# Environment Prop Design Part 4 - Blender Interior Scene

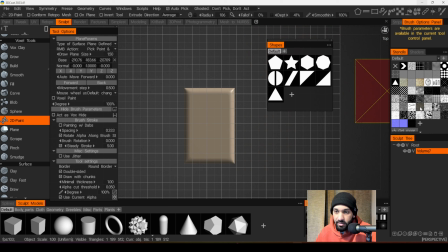[24:47]
And then under stencils, I downloaded this image right here from Google.
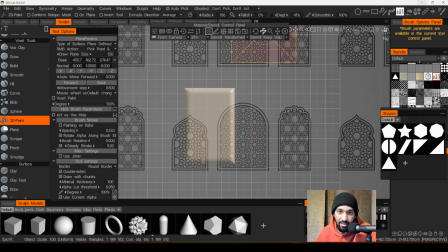[24:53]
I found like these patterns, these Middle Eastern architect windows.
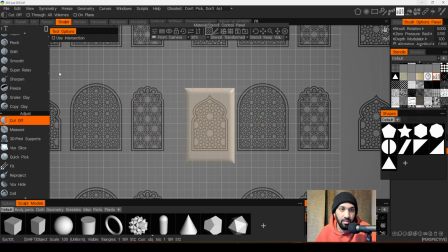[25:01]
And then we're gonna come up to the cut tool, change it to a rectangle, and just do this.
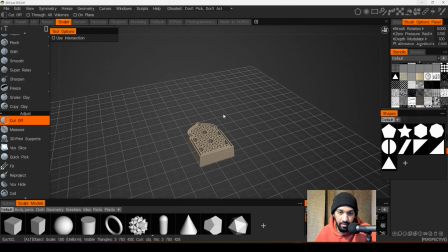[25:09]
And there you go. That's how I got those windows, and that's it.
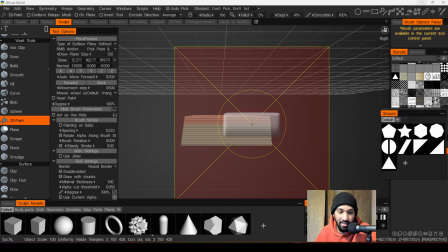[25:14]
And then I saved it out as an FBX and put it up in my scene.
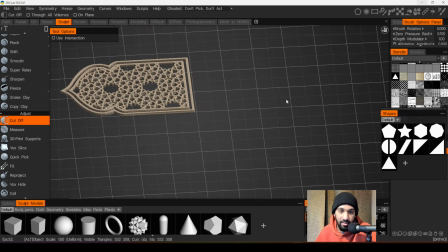[25:19]
It was probably like this thin. Worked pretty good.
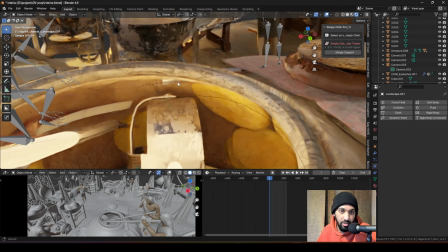[25:24]
So the texture of this pot up here, I found an image of like this rusted metal of some sort.
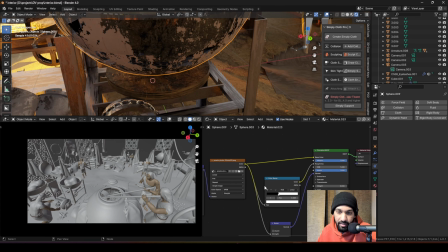[25:30]
I just had the same image going through base color and then roughness, and then I had a bump node.
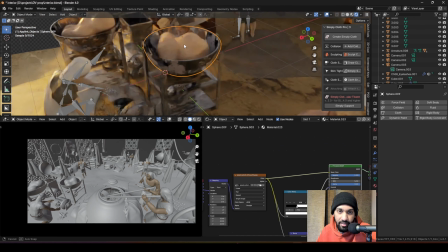[25:37]
The bump wasn't really doing anything, honestly. That's what I had for this. And then on these guys up here, these are made of metal.
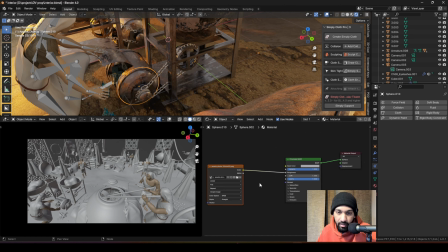[25:43]
I just had a base color and a metallic all the way up. And under roughness, I had this image right here.
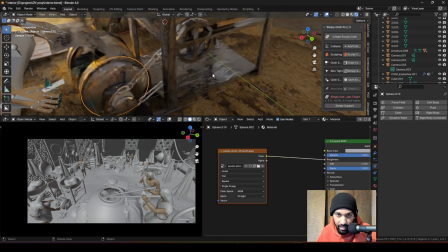[25:50]
So it was giving me like this nice little, texture where certain parts were shiny, certain parts were not shiny.
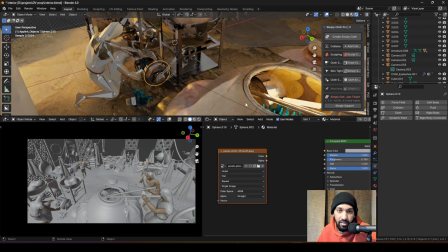[25:57]
If I cut it, it's just gonna be like, super shiny like this. You know what I mean? What I had up here, I gotta recycle a lot of my textures, you guys.
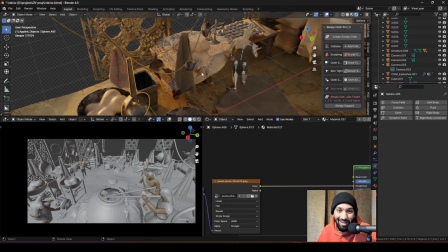[26:04]
I use that same texture on these hanging pans, hanging pots. Like they all have that same metal texture.
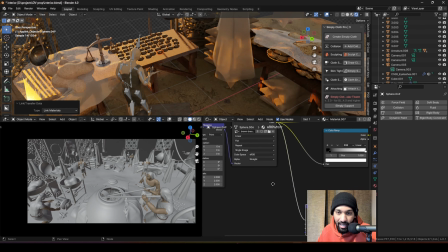[26:11]
Worked pretty well, honestly. And the texture for the bread itself, I just took a picture of a bread, pretty much.
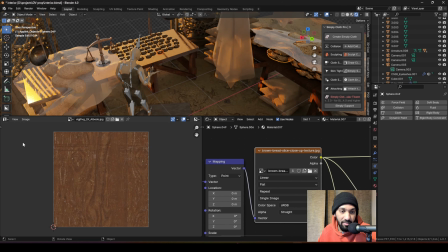[26:20]
Let me go to my shader editor, kind of show you. UV editor, my bad. There was like, a simple bread texture up here of some sort.
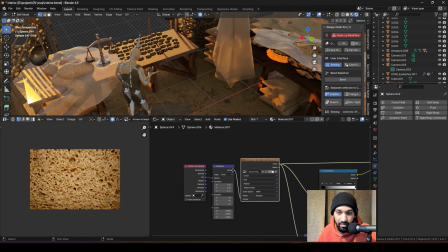[26:27]
And so I kind of just like wrapped that around the model. Once again, just, put it on base color. Use that same on a roughness node as well. And then a bump node. With some mapping nodes up here. Just kind of like scale it up and down. For example, where is it?
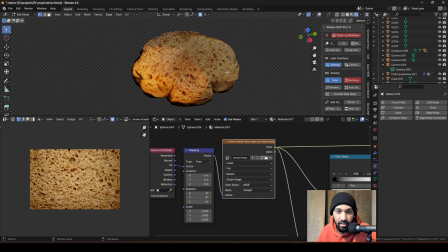[26:47]
Right, so if you look at it, like it's not perfect, but it's got a little bit of detail on it to some extent, which I thought looked pretty cool.
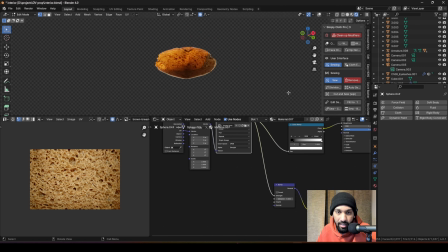[26:56]
And honestly, I could have probably, I would have been okay without the normal map, honestly, now that I think about it. But it's all right though, because it's gonna be like in the distance like that, right? So it doesn't matter. If I was like super close to the camera, I would have like probably spent some more time
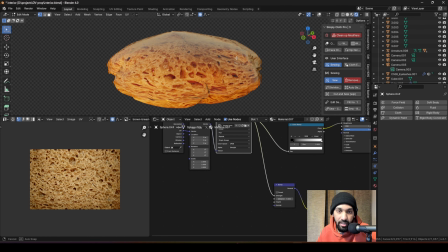[27:14]
trying to figure out a better looking texture, but it doesn't really matter.
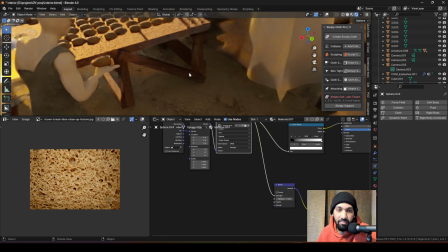[27:19]
And then the table up here had just like a simple wooden texture, right?
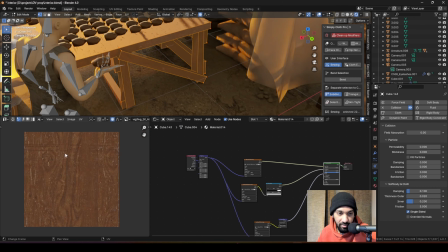[27:25]
So just like super simple image of like a wood,
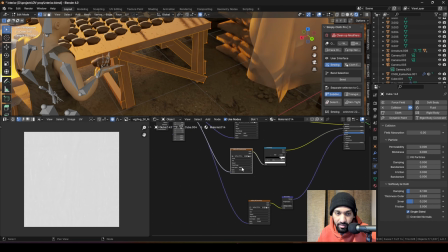[27:28]
and it had an albedo, a roughness, and then a normal map kind of going through it.
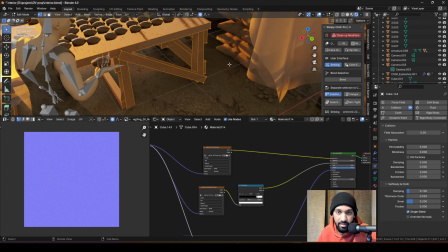[27:34]
Very basic texturing, man. Nothing crazy. Let's look at these bags of flour.
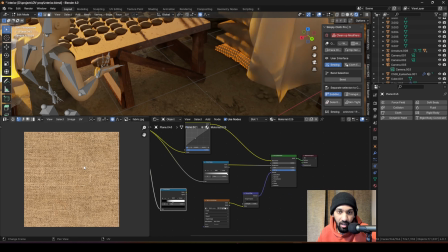[27:40]
What did they have? Oh, I just gave it the same texture as the cloth.
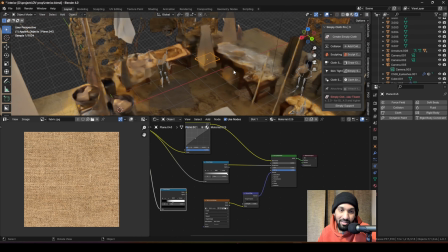[27:46]
And once again, it's like in the distance, we're not gonna see it a whole lot, so just need something up there for the light to react.
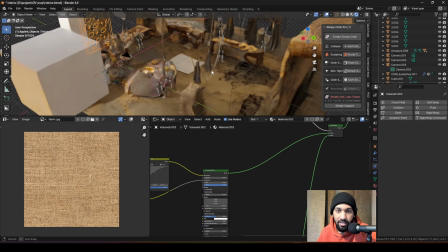[27:52]
These windows have the same texture as like the floor, and actually like the texture of the floor is different from the walls.
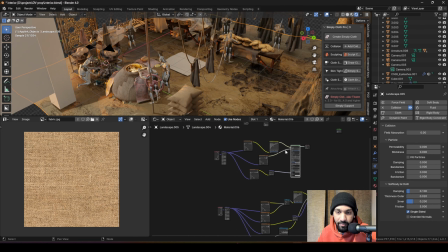[27:59]
So for the floor, what I did was, it's the same. I think I only had a sand texture on the floor because it was getting a little bit too noisy.
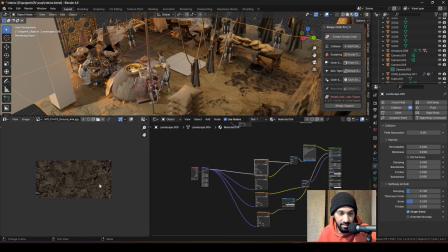[28:08]
So for example, it was this texture right here. This is the texture that I got from 3D Code. From 3D Code, you can download textures as well. So I just ended up using the same texture for the floor as well.
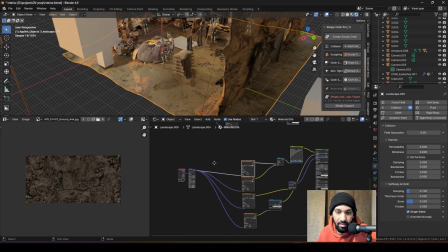[28:20]
Worked out pretty good. Pretty okay. This was the roughness. And then this was the normal. And then the ground.
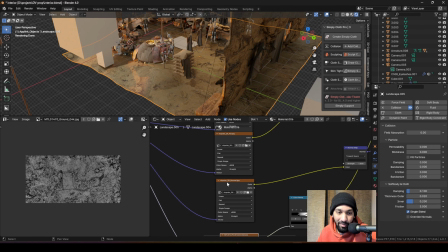[28:31]
Oh, actually, you know what? The normal and it's ambient occlusion and normal.
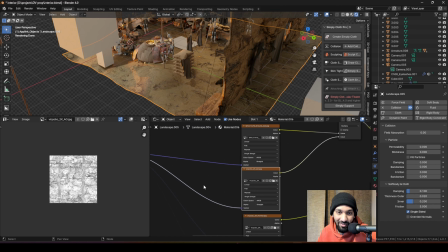[28:37]
So these are for like a different texture, and I guess I just forgot to change it. Oh well, it still got the job done.
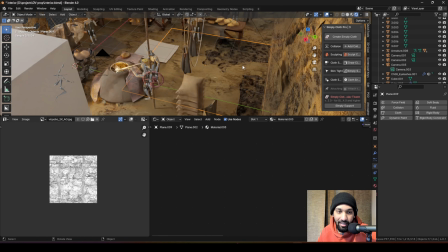[28:44]
And this right here, I don't know why I had this. This is just like an alpha of just like some dirt on the ground.